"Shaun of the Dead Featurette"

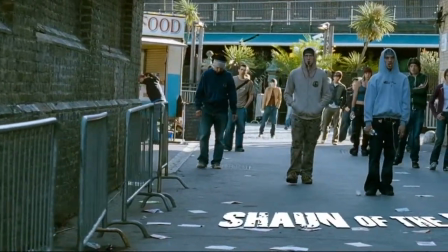[0:00]
In Edgar Wright's 2004 film Shaun of the Dead, Shaun and the rest of the human race battle zombies in suburban London.
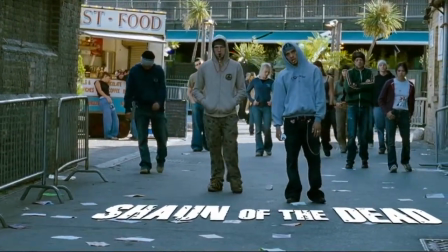[0:07]
Wright uses different stylistic techniques to parody common tropes seen in horror films.
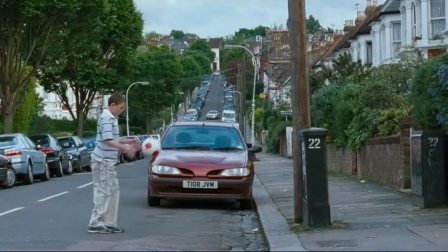[0:12]
Take the opening credits here, for example. The camera pans across different scenes of humans acting lethargic and zombie-like, and cuts to different parts of the city,
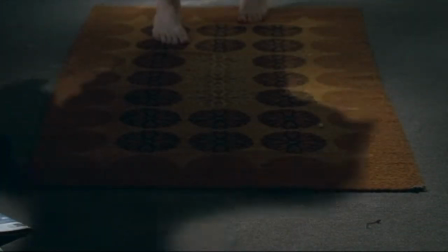[0:19]
and eventually, the camera tilts up to reveal Shaun, who at first can be mistaken for a zombie,
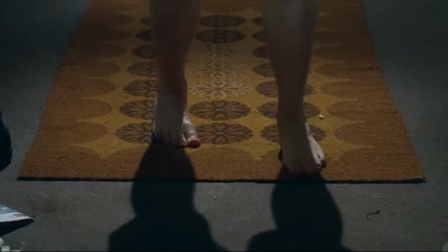[0:24]
but is then recognized as the title character who just got out of bed.
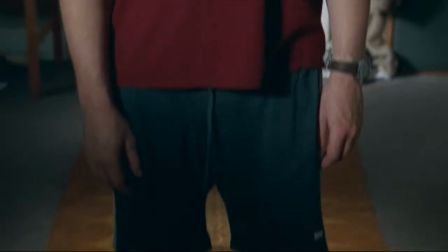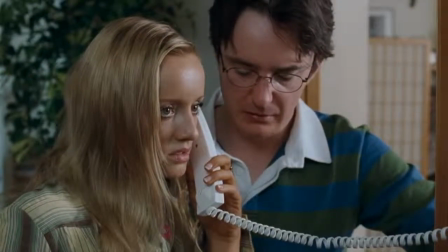[0:34]
A common characteristic of horror films is the fear of not seeing and the horror of seeing.
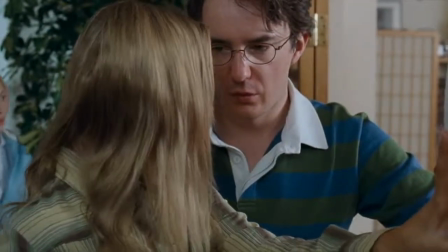[0:39]
Wright's editing establishes this idea in certain parts of the film. In this sequence, Shaun is trying to rescue Liz before she gets bitten by one of the zombies.
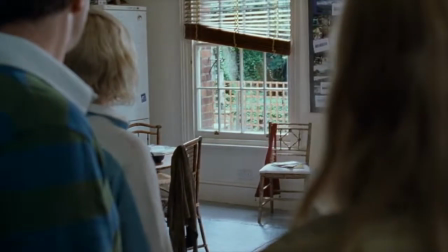[0:48]
Liz, David, and Diane get a call from Shaun, though they can't recognize his voice.
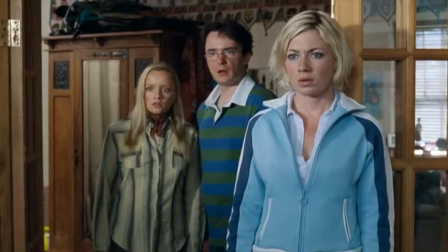[0:53]
Eventually, they then turn to the window where they hear Shaun crawling up.
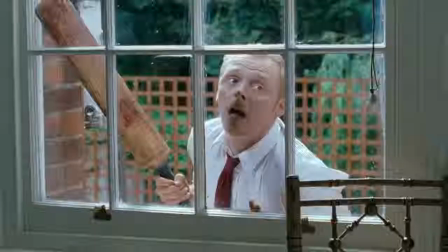[0:57]
In order to build the fear of Liz, David, and Diane, the editor intercuts between the two actions.
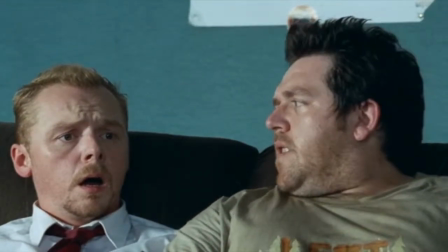[1:02]
There are a lack of cuts when Ed and Shaun make contact with another zombie in their house.
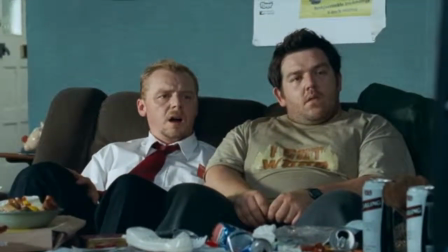[1:07]
The lack of cuts builds suspense and fear, since the camera is focused on the men's faces instead of what's surrounding them.
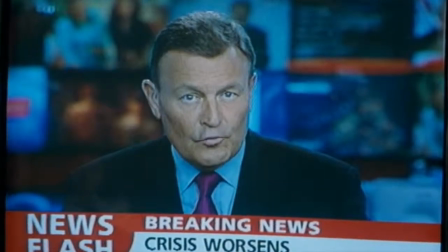[1:13]
There are only two cuts, from a two-shot of Shaun and Ed to the television screen, which is telling them how to be safe from zombies.
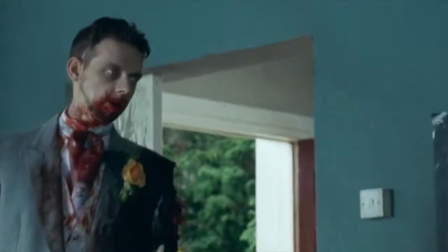[1:20]
The suspense builds up until the camera quickly pans to the zombies standing next to Shaun and Ed, leading the two men to jump out of their seats screaming.
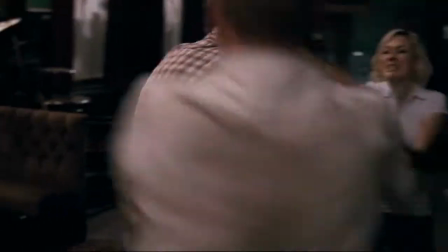[1:31]
Sound, primarily music, gives comic relief to moments in the film that are considered stressful and suspenseful.
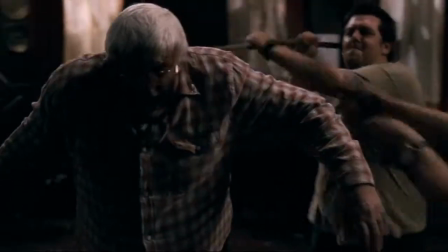[1:37]
Take this moment here at the Winchester.
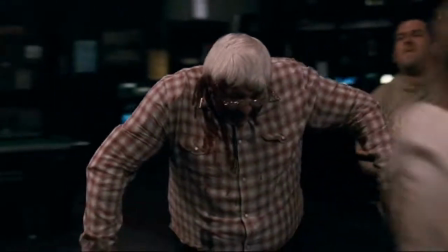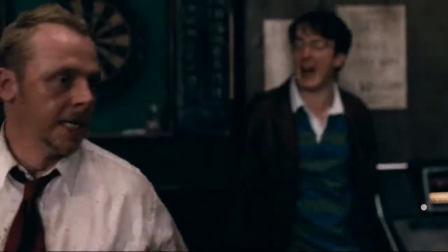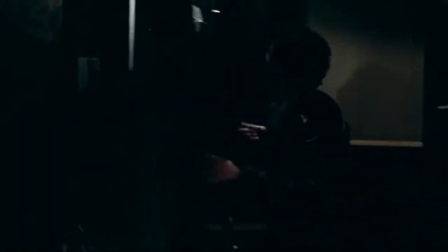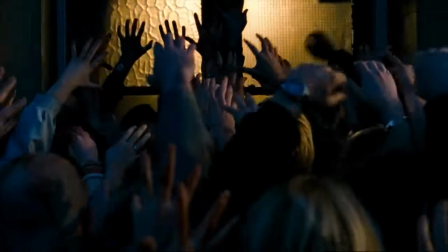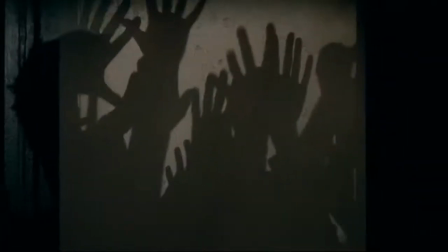[2:13]
The diegetic music of Queen plays while Ed, Liz, and Shaun try to kill this zombie while David tries to prevent the hundreds of zombies outside from entering the pub.
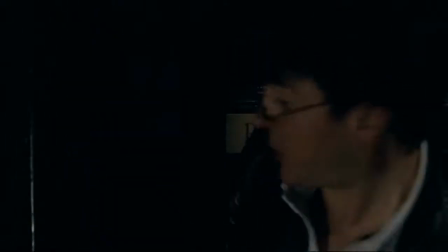[2:22]
This sequence is one of the few in the film where music is used to relieve fear and horror. Take the sequence where Ed and Shaun drunkenly leave the Winchester one night.
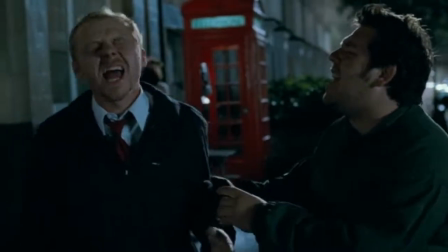[2:30]
They stumble out of the bar singing White Lines by Grandmaster Flash,
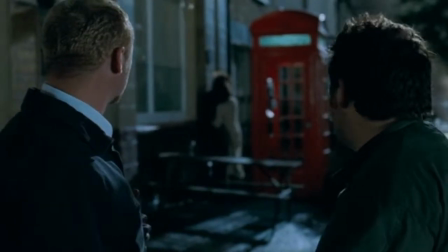[2:34]
and eventually come across a zombie walking towards them on the street. Too drunk to recognize it as a threat, Ed and Shaun sing the song and have the zombie fill in the missing parts,
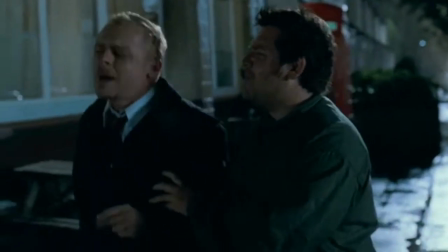[2:42]
making the scene less fearful and more comical.
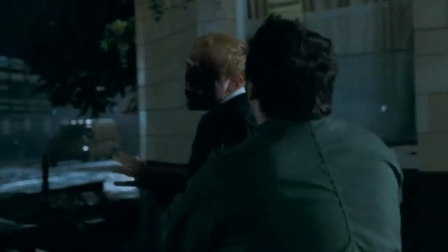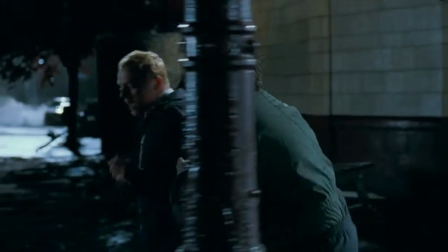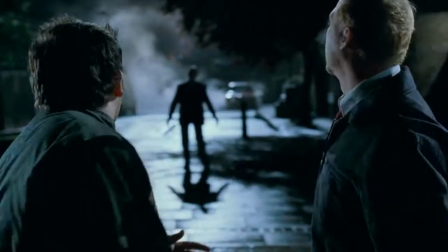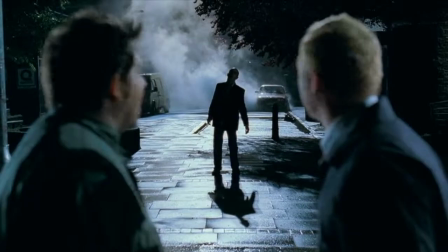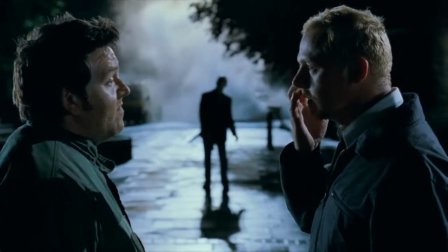[3:10] What's he do? Just say bass or freeze. What a tip.
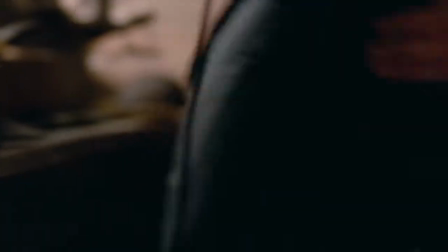[3:16]
The last instance of comic relief is in the final sequence where Ed, now a zombie after being hurt at the Winchester,
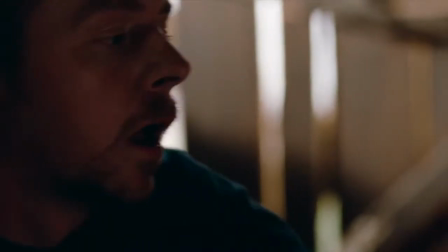[3:22]
and Shaun play video games while the Queen song You're My Best Friend plays non-diegetically.
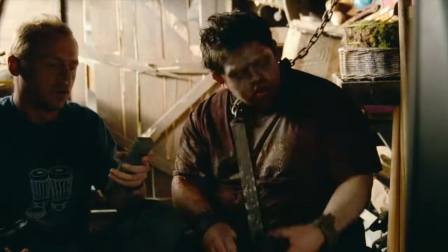[3:26]
Here's a happy song playing during a happy ending, a typical trope of both horror and comedy genres.
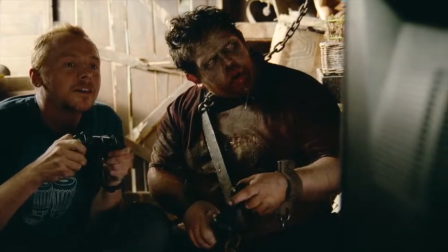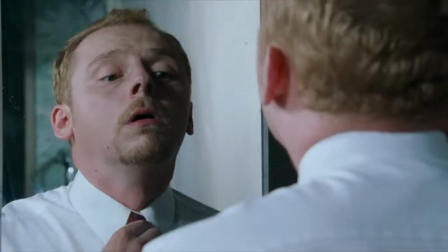[3:44]
A large part of Shaun of the Dead is the film's costumes and props, specifically how they use the costumes and props in order to make a dark physical horror film become a lot more goofier.
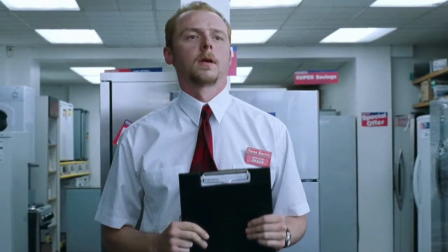[3:53]
Shaun is dorky and his costume is a sign of his dorkiness. It's an electronic salesman uniform fit with a matching tie and nameplate.
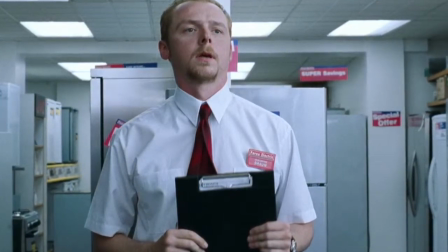[3:59]
However, as the movie progresses, it gets stained with the blood of the zombies, as Wright highlights Shaun's journey from ordinary to extraordinary.
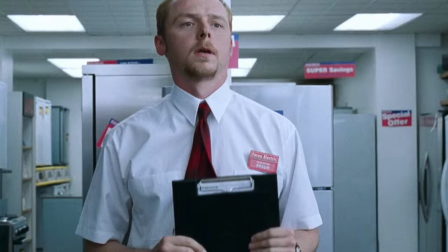[4:06]
An important characteristic of Shaun's uniform is when he gets red ink on his shirt.